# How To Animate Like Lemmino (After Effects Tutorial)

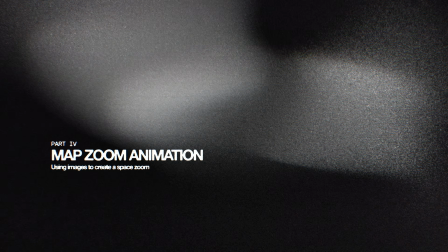Now the first one we're going to do is a little bit of a map animation, and in this case I just have some pictures from Google Maps, believe it or not.
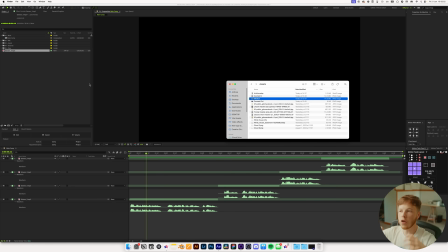It's I just screenshotted a couple of different levels of zoomed in and zoomed out, and the easiest way to do this is just to drag them all in.
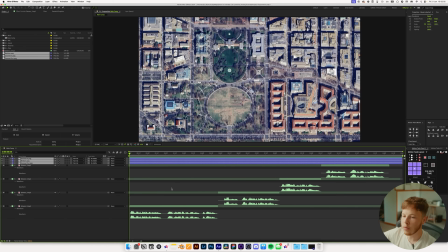This will go perfectly for this first section where we talk about the in Washington DC blah blah blah.
In the heart of Washington, D.C., lies a place steeped in history and intrigue. The White House.
So basically this section, so I'm just gonna hit shift and a random number, in this case 6,
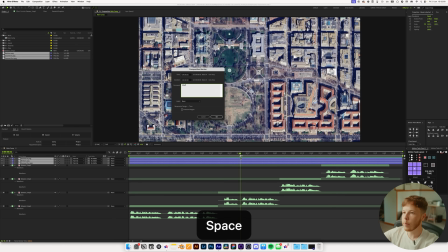just to create a marker, and we're just gonna name this map zoom, just to make it super easy for us.
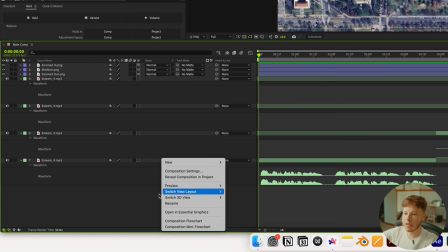All I wanna do here is actually take these and put them into 3D space, and then I'm gonna right click down here, go to new camera, and create a 3D camera.
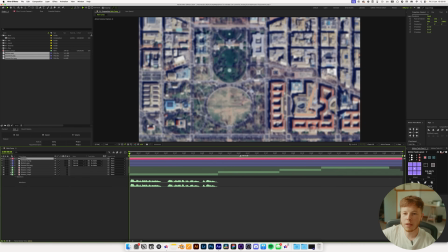You can also do this just by scaling them, but I actually really like using the 3D camera just because you can add some depth with clouds and play with the focus and all that good stuff.
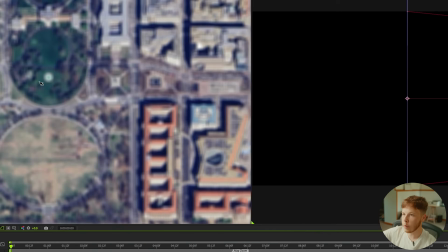So I think in some cases it just looks a little bit better, and I enjoy doing it this way.
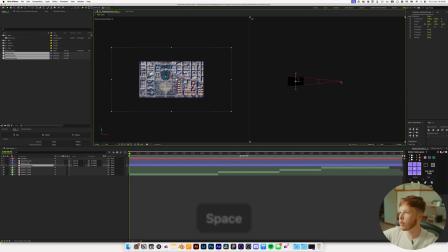We want the zoomed out one to be the first one to show, but actually I'm gonna start by taking the camera over here and just dragging it out to the right a whole bunch so we can get some really nice separation between all 3 layers. And you can even do it without the middle layer,
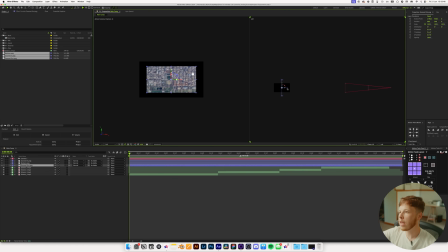but I just feel like it gives just a little bit more depth and makes it a little bit better looking in a way. But let's take this and just move it to, I think here's probably pretty good. Maybe lift it up just a little bit. That was too much. Like that.
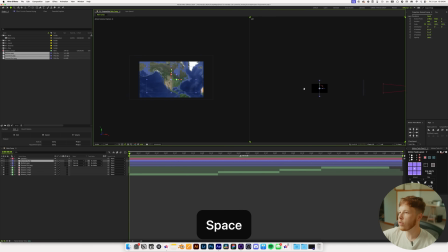And then the medium one we'll just leave right in the middle. and then the zoomed in one, we'll just drag that way back here.
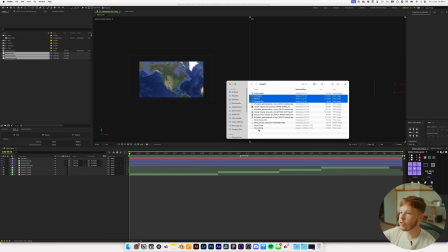And then we can add some clouds, and I've just got 2 different ones, create some different
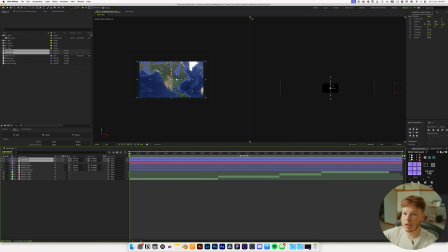layers of depth and turn them into 3D space as well, and put them underneath the camera. And then maybe cloud 1 we'll just put down here somewhere, fairly close to our little area down here. And then the second one we'll put in between these 2 layers somewhere, like right there.
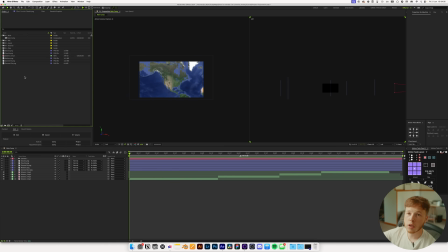And we can always mess around with them when we get that far. Now before we get too far, I'm just gonna take all of this and just move it into the assets, just to keep our project file nice and organized, and make sure to save plenty as you go. I want to start with the zoom through, and let's just go to about 2 seconds and open up,
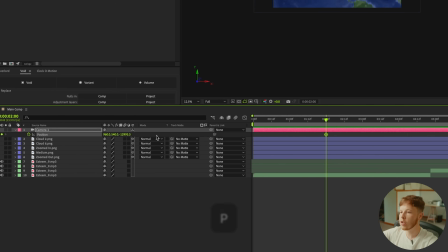click the camera, hit P to keyframe the position, and then we can go forward a little bit.
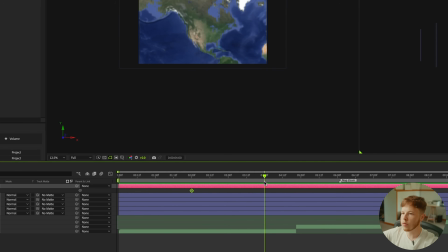Let's go to 4 seconds,
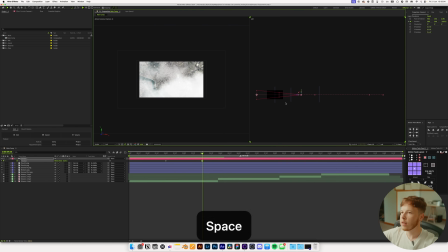and then we're just going to take this and move it close until we have just the last one in frame. So zoom through, something like that maybe.
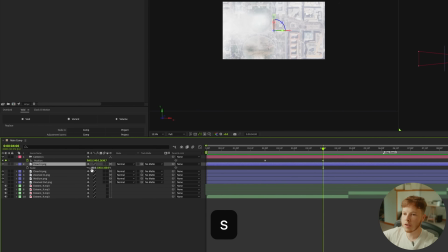And we can take the cloud that's back here and just scale that down a good bit because it's way too big,
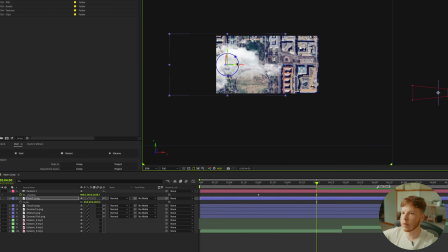and maybe move that out to the side just a little bit, just as a nice little detail element over here.
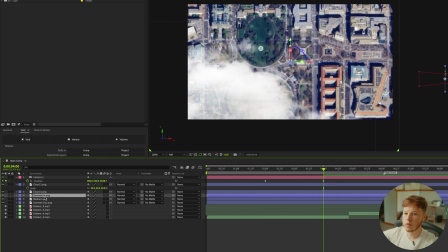Maybe even scale up to something like 30. Then let's take this zoomed in one and just move it back just a little bit more.
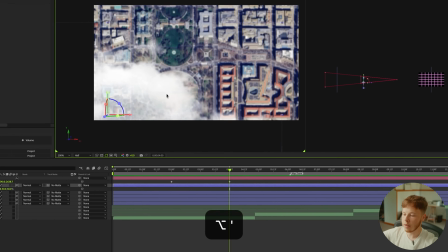Then we can open our little grid by hitting Option and apostrophe, and I of course want to make sure I have that one selected because I don't need it over on this one.
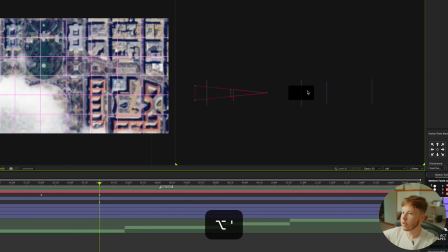So we can hide that.
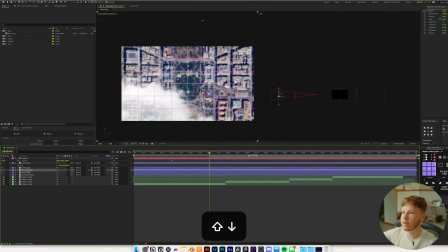Go back in here, line that up exactly where we want it, and maybe even move it just a little bit closer actually.
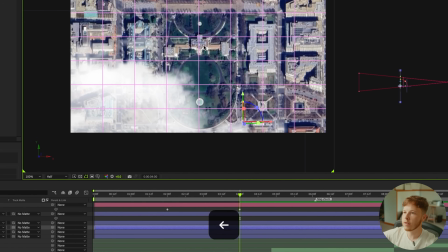We just want to make sure that our White House right here is centered up pretty good. So that looks pretty good.
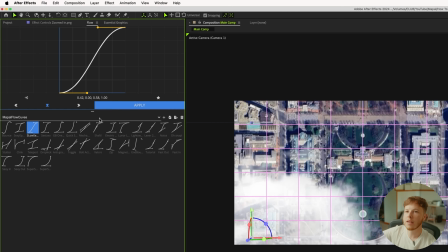So now we can take the keyframes for our camera and we can add some sexy speed to it, or really any type of easing.
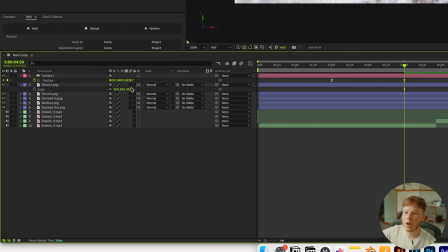And we want to make sure that we turn motion blur on for all of these layers.
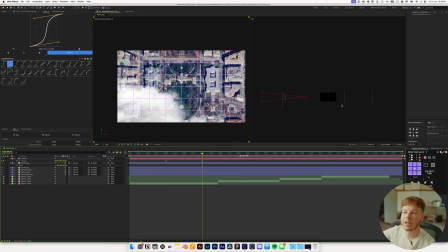It's gonna not only help sell the transition between all 3 levels, but it also just matches the style that he uses.
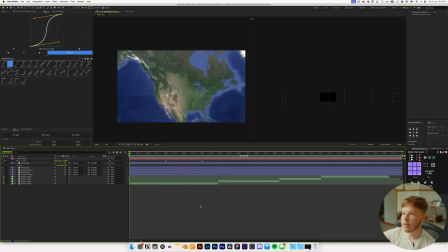So now if we play this back, in the heart of Washington DC lies a place steeped in history. Get a nice little zoom through kind of thing. We can even maybe spread this out just a little bit more. And then one thing I'm gonna do is just add an expression to a couple of
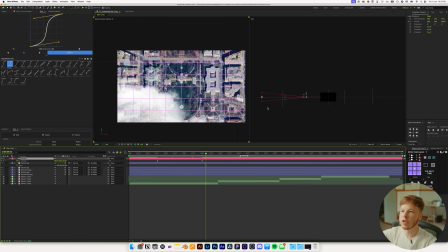these to add a little bit more movement to the camera and the clouds and all that good stuff.